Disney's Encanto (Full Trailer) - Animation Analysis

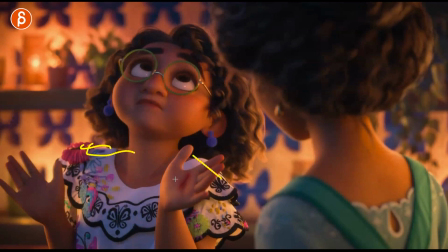494s
I know that's a technical term, but I love how there is, if you just watch shoulder area, chest, head, I'm basically, I know what I'm saying, watch everything.
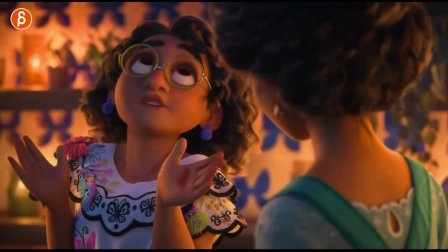502s
It just has a really nice rhythm and feel of the shakiness, and it's the timing of that little hand coming up.
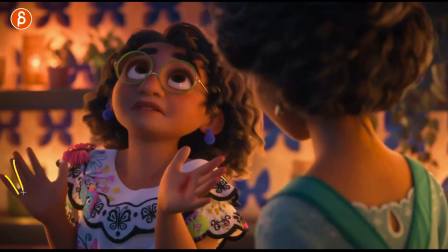508s
It's really nice. And even here as the grouping gets smaller through there, Again,
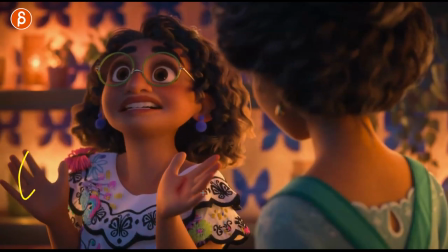514s
it's a lot of really nice care in terms of subtle body mechanics that you shouldn't underestimate.
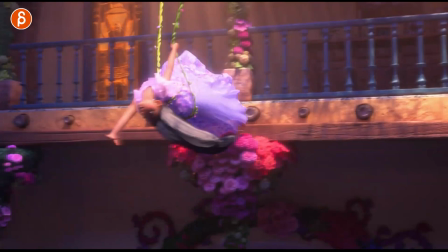520s
And I just noticed that I deleted my drawing, which means that I just deleted all my bookmarks.
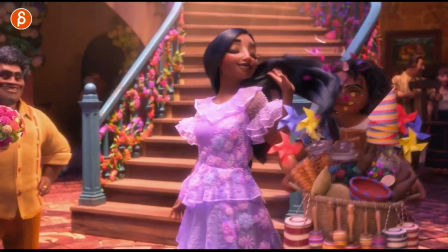526s
No. But since I watched this, I can go through this anyway. This one, I love that little shake at the end.
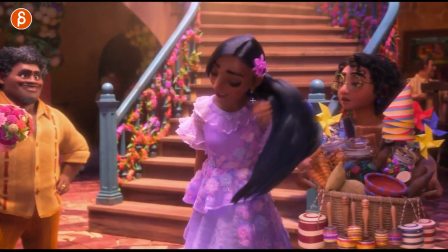534s
Watch that head turn and then that little extra thing. You got a general turn into that little extra thing.
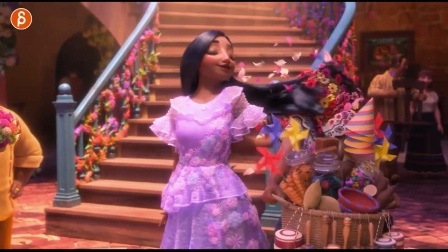543s
i love that gives it less it's more than just a move now you're getting into a slight attitude to that which is really neat this
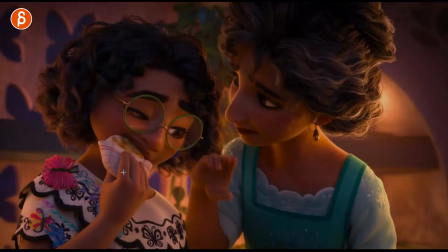550s
one i have bookmarked because of the eating again something else that i feel is i mean it's tricky because you got to do it oh it's very specific
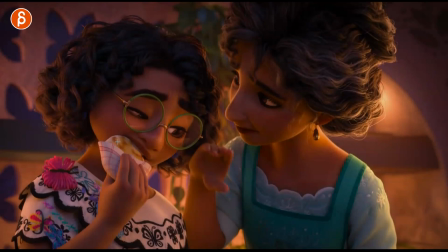557s
in terms of frame by frame shape work depending on what you have you mean like this could be whatever you're going to eat but what i like this and
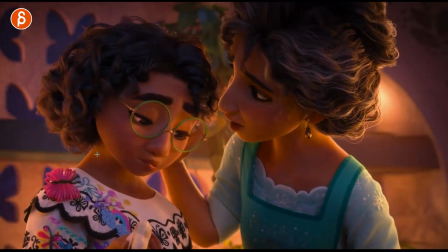564s
as a reminder for students do not underestimate eating there's so much you can do in in terms of pushing shapes you can see how
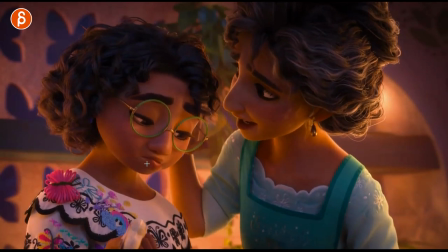570s
much this goes from here to here and then the chewing aspect you can see here just pushing your shapes beyond the default and having nice
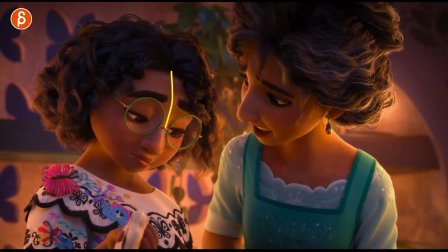578s
squishiness you can see this here the pull in the nose you get a nice line of action in the head here and it's just something that is underused
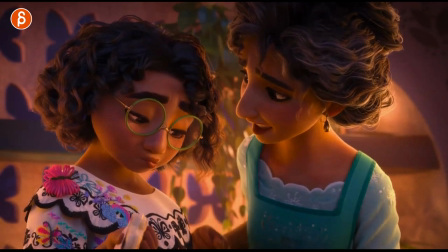586s
there's even a swallow which is rare dare i say never that much swallow in movies but just generally really well done besides all the
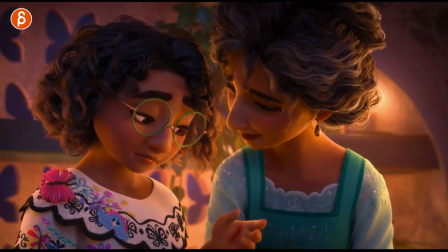594s
nice lip sync and and you know the nice again simplified hand shape there's a lot of really great stuff but my main thing was do not underestimate the fun
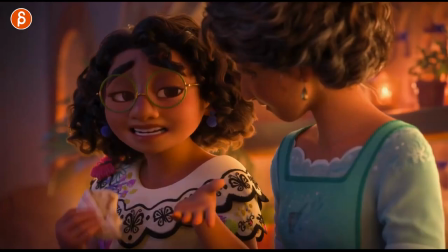603s
of animating someone eating and chewing this one i put mark because it was right after as well but it's in terms of when she ends here you can
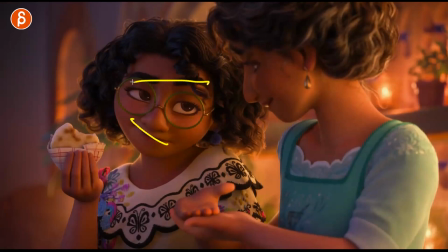610s
see the shape language of this point that way this that way so you have a really nice opening over that face towards this character it's
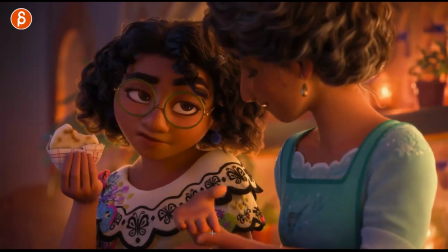618s
a simple thing but something that's used a lot i like this as well here the interaction between this simple things but it
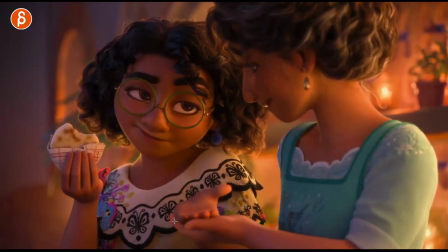624s
goes into the fingers first and you can see how this cups it here and then has a slight raise and turn subtle stuff but i love all this again the care into every frame is really really neat and even this you'd have a nice rounded shape in terms of that
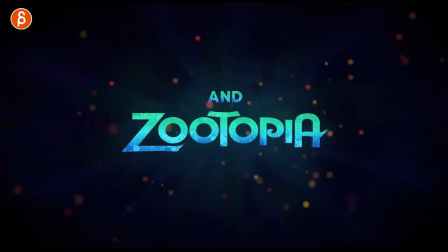639s
grouping there just really nice good thing i marked those bookmarks right before so i remember where i had it this one for sure this
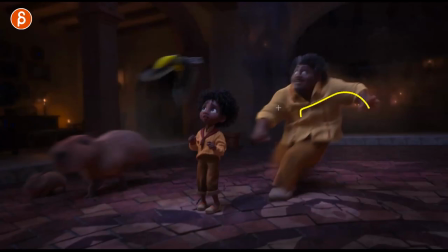647s
one was really neat in terms of eight of the push poses i love how he comes in i mean i know if that shot longer in the movie but i love that coming in and that slide and pivot off of here so it pivots off of this but it still has so much
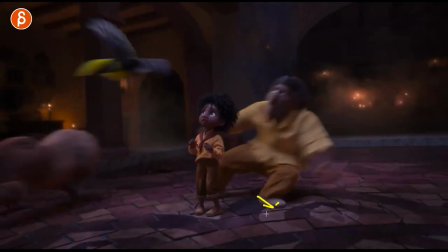661s
momentum it's also a bigger purse in terms of the weight and momentum you got a slight slide in that even in this foot a little bit
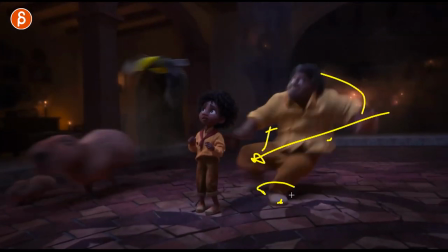668s
and then as this stops because it's all pointing this way if the feet were down here the leg straight down it would be so much more difficult
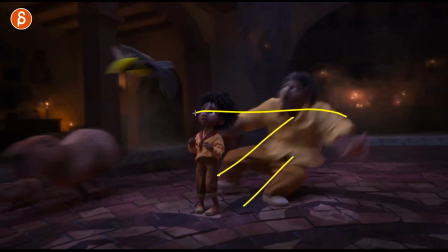675s
to come to a rest like this so i love that it's angled this way because he goes this way and these have to be angled this way to stop that
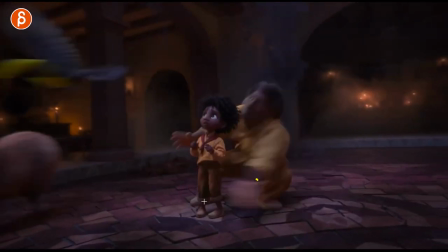683s
and how it comes to a stop i love this this rests while the rest overshoots i know he wants to go and grab
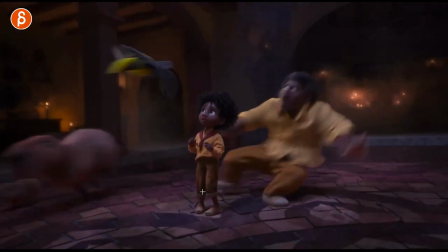691s
the kit but it's just a nice one two three stop into
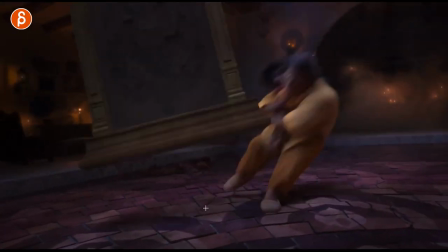696s
this and then taking enough time for the reversal into a push off into a full extension look at this and then that that move
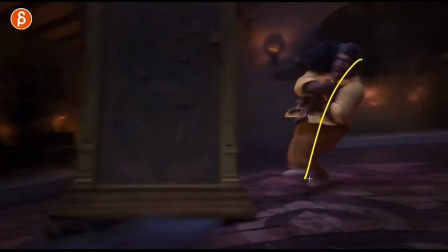707s
back into again he doesn't want he's totally off balance and he doesn't want to fall so then
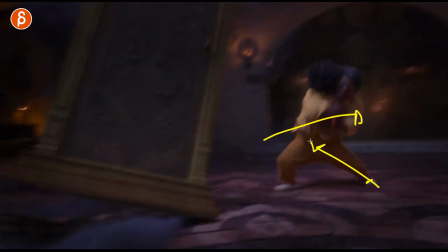712s
this leg goes really far back again he goes this way and this leg is pointed this way to stop the move this way now this in real time watch this
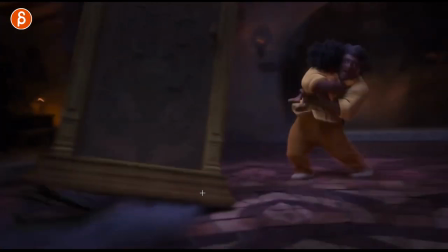721s
has a really nice rhythm but there's so much in there in terms of c
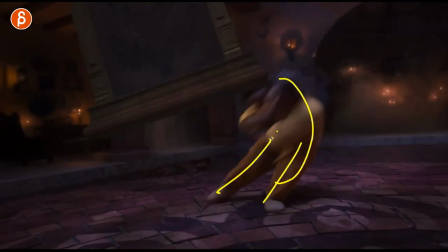727s
curve reverse you got your full extension you got